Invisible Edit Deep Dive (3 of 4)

Okay, let's dive into one of the jump cuts in greater detail to learn how I'm turning these
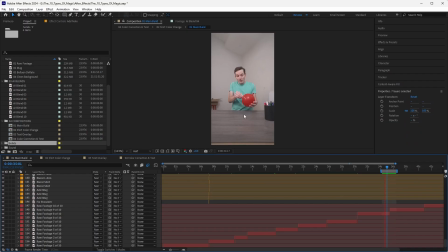pretty obvious jump cuts into completely invisible cuts. Okay, so I want to look at this moment here where I'm pulling a note out of the balloon. And what this would have looked like if you check out the raw footage, what I'm doing is I'm holding the balloon, I'm grabbing it, I'm pinching apart the balloon freezing my wife is coming in handing me a piece of paper and I'm putting it back and continuing the action as if the paper came out of the balloon and so these first two layers here
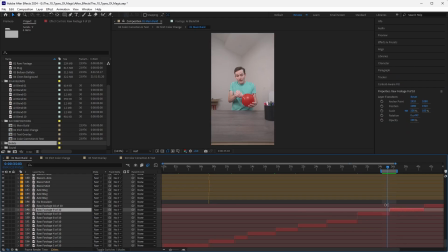are that performance and I'm cutting out that section where the note would have been given to me so all I'm doing is holding cut note comes out and let's take a look let's zoom in here
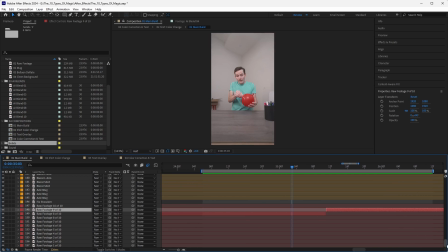okay perfect so there's that cut there let's take a look at the cut without anything
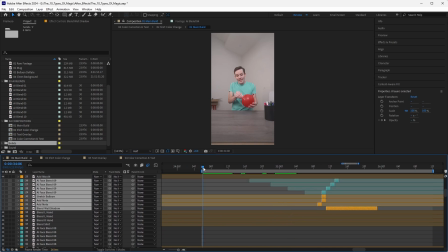on it so let's hide these layers and let's play this i'll zoom in here
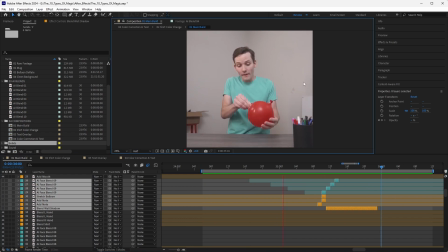so as you can see it's a pretty obvious cut yep okay so what happens is on this cut the first thing i'm doing is i'm finding a moment to cut that feels generally like it's seamless.
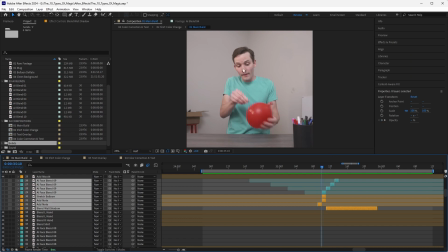But as you can see, as I frame through this, my head twists quite a bit. The balloon is pretty good. My hand goes a little off track, and my shirt wrinkles also pop.
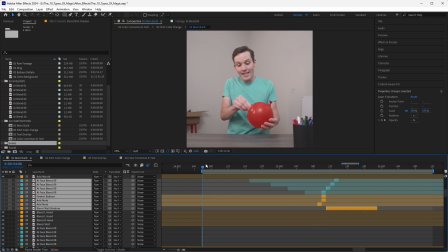So the way I approach these cuts is that I just watch it like this and I think okay what is annoying me the most what's what's the most offensive thing and I think the most offensive thing to me is the
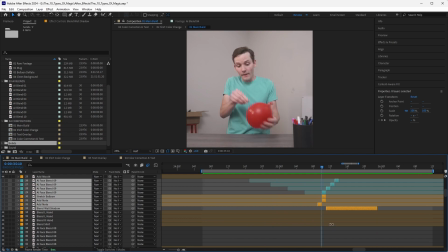head the head pops um so I'm going to go in and I would have generated and we'll do this in the next lesson I would have generated a blend and let's check out this blend
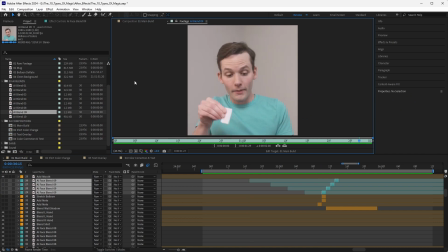okay so you're seeing it's blending my face from one position to another, nevermind the hand, we just need the face. And what I'm doing is I'll add these layers in.
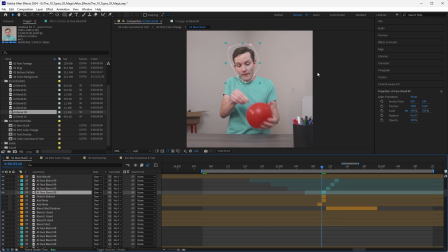So the first thing I'm doing is I'm masking in my face. So I'm taking that AI blend, that frame interpolated blend and I'm adding it with a very soft feather over my head. And it only took four frames to hide this.
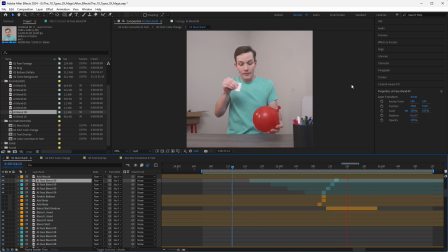and let's watch it with those face frames added in much better so you can't see that pop anymore on my face let's take a quick look at it without watch the face big pop now with that face added in
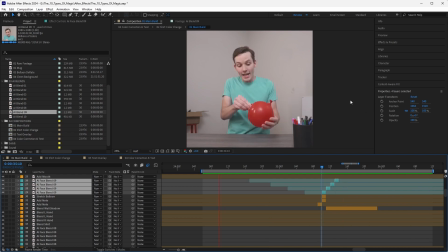smooth you don't notice it at all okay so then from there what's the most offensive thing well the note kind of just appears out of nowhere which is a problem um so i would have went in
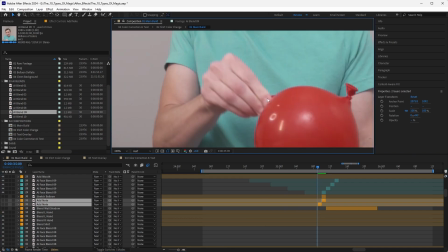and just i'm just adding a little bit of note even this little bit here helps so that
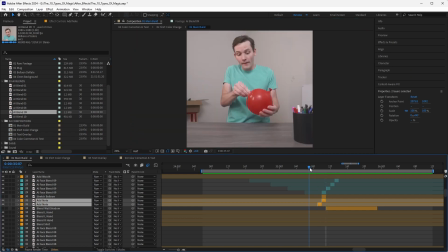when i'm pulling note note note and let's play it it feels like that note is now coming out of the balloon
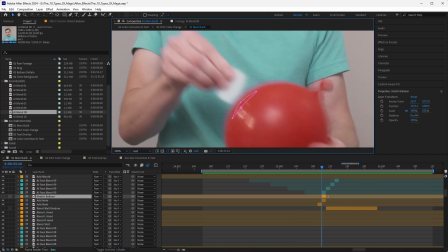Great, and so now I'm adding, ooh, a stretch. So what I'm doing, this is so subtle, but I'm adding just a little bit of extra balloon here to feel like it's pulling as the notes coming out. Super subtle, but I like getting into those details.
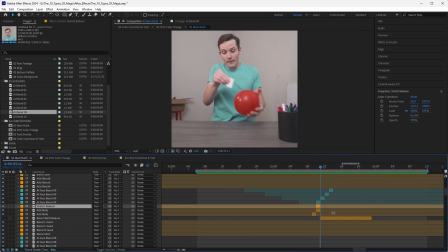Okay, and then I had this blend wall shadow layer.